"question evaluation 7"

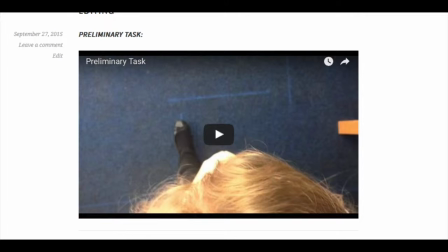3s
The preliminary task was extremely valuable to undertake before filming.
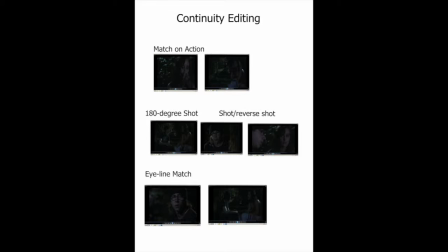7s
There were 4 continuity editing techniques we learnt which could be used in my production.
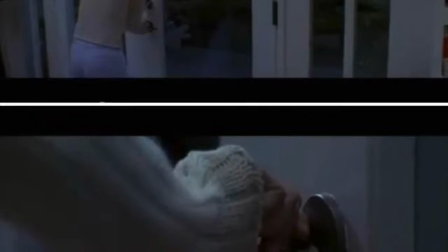13s
I did some research and found that the most effective were match and action and the 180-degree roll.
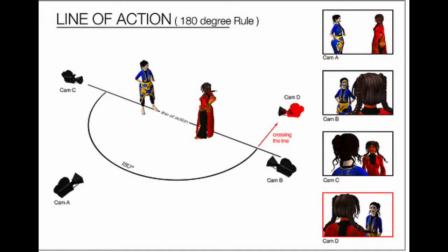18s
The match and action is where the same action is shown from different angles to view in different perspectives.
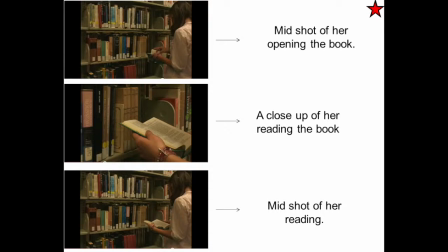23s
It shows a continuous state of more than one action instead of matching each separate shot together.
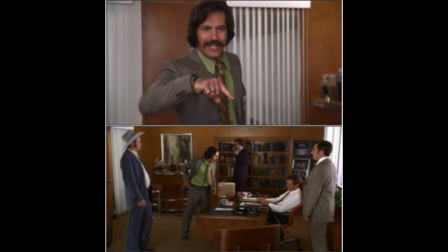29s
This cuts from one shot to another, finishing the shot from a different angle that matches the first angle and energy. It gives the impression of continuous time. I used this in my preliminary task several times.
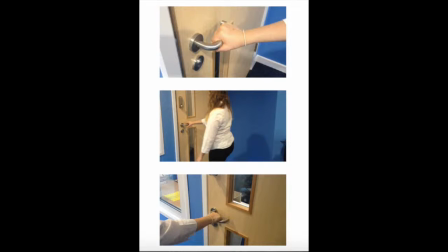40s
I then used my knowledge of how to use the match on action to my best ability with my opening sequence.
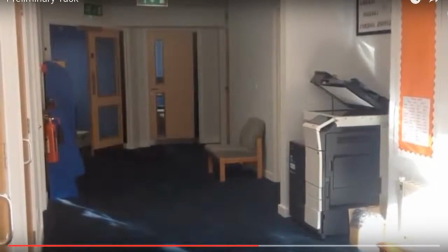45s
In this shot, I use a close-up of a door being opened and a medium shot from the other direction.
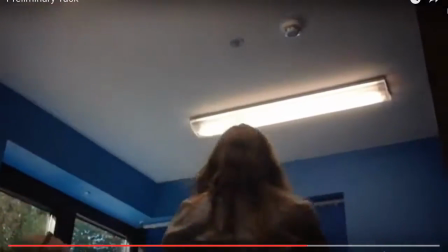50s
I also used a match on action whereby the young girl's head drops to her hands in shock of being fired.
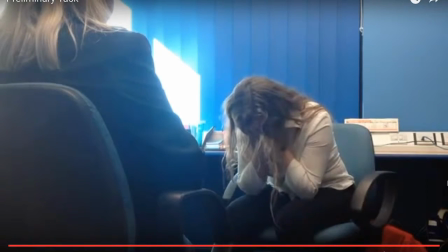57s
Despite the fact that these were filmed at different times, the editing allowed them to look continuous and gave a more varied variety for the audience to watch.
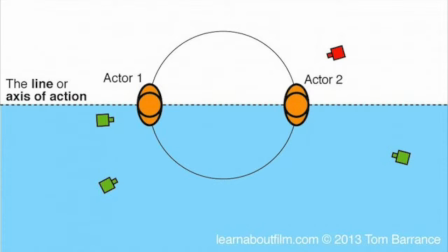64s
The 180-degree roll states that 2 characters in the same scene should always have the same left and right relationship to each other.
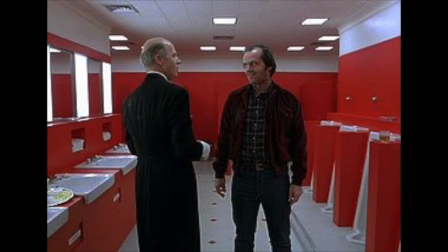71s
This makes sure that the audience doesn't get confused on which side of the characters are in relation to each other.
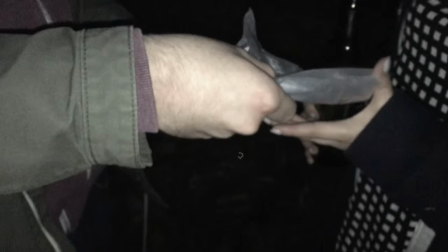76s
I stayed with this in both my preliminary task and my opening sequence, as this is key to making sure that it all made sense and follows through.
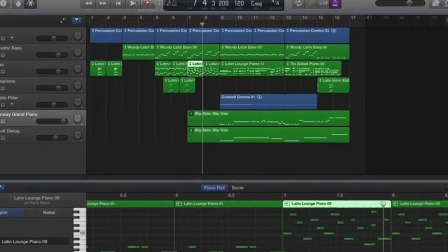83s
For my preliminary task, the music was created on GarageBand, which I had little knowledge on. Therefore, I just looped it with already made loops focusing on timings.
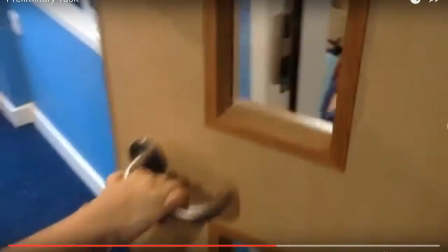92s
For example, the music lowers and then completely stops and starts up again at crucial moments.
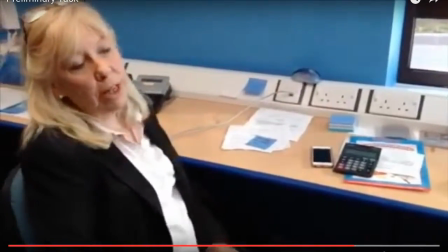97s
When the young girl is entering the office, when the boss starts to speak, and when she's getting fired.
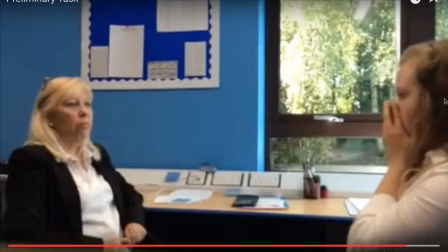104s
I thought this had a good effect, so consequently, I continued this into my final opening sequence for the establishing shots.
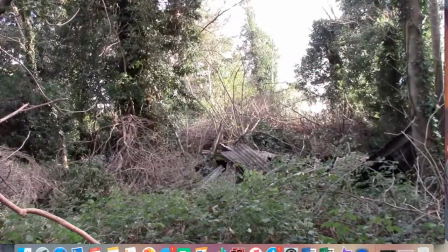111s
Every time a new chord was played, a different establishing shot was exposed. The sound is quite dramatic.
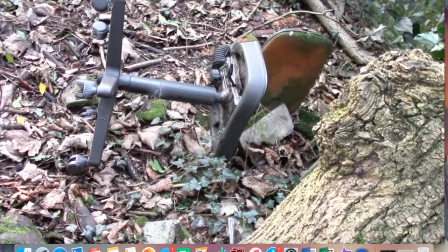117s
It has a low tempo and limited dynamics. This helps portray the mood.
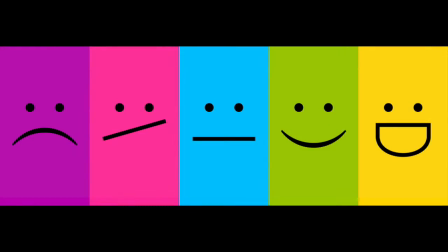122s
As social dramas usually present some type of problem or conflict, this helps represent and reflect on the mood.
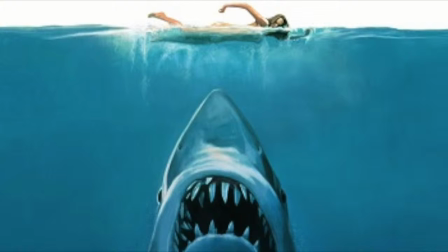128s
I have used both diegetic and non-diegetic sound with the music and sound effects. I learnt the importance of continuity from my preliminary task.
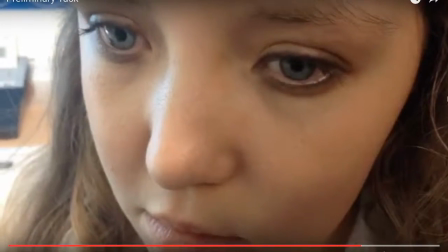135s
There was a big problem, where the boss is sitting at her chair facing the young girl in one shot, then, in the next shot she is facing away and turns to the girl.
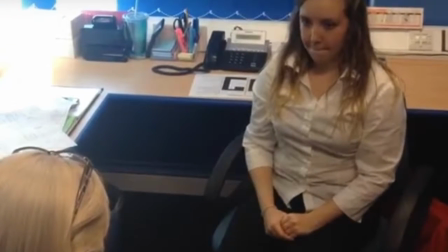145s
This was very noticeable, which made me very conscious about making sure my opening sequence had perfect continuity and it all made sense.
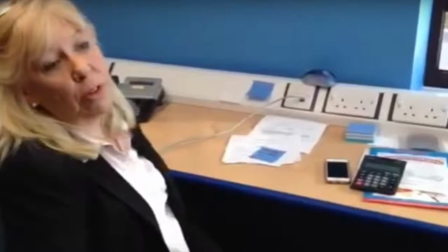152s
As I filmed my opening during several days, I had to make sure that everything I had used in the previous filming was exactly the same.
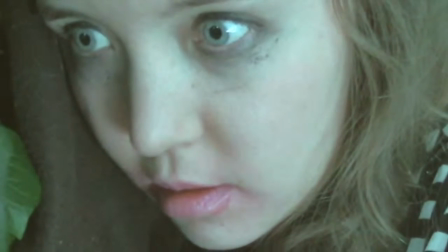158s
The makeup had to replicate how it was done the first time. To make sure this happened, I made a plan and took photos of things, of how they had to be placed.
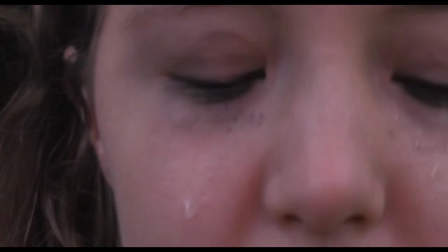167s
Then, throughout the editing, I made sure everything fitted together correctly.
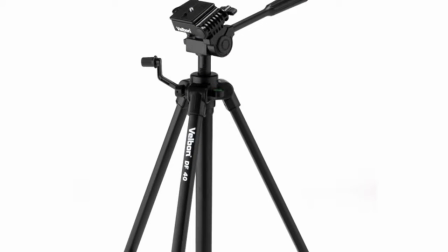171s
In my preliminary task, I had no tripod, and therefore, my shots were a lot shakier than they are in my final opening sequence.
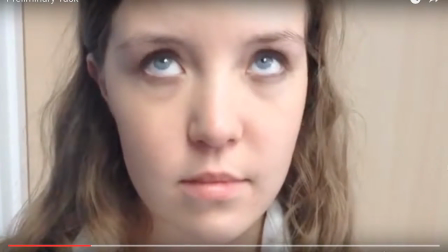178s
This makes it look a lot more professional and gives it a cleaner, polished look.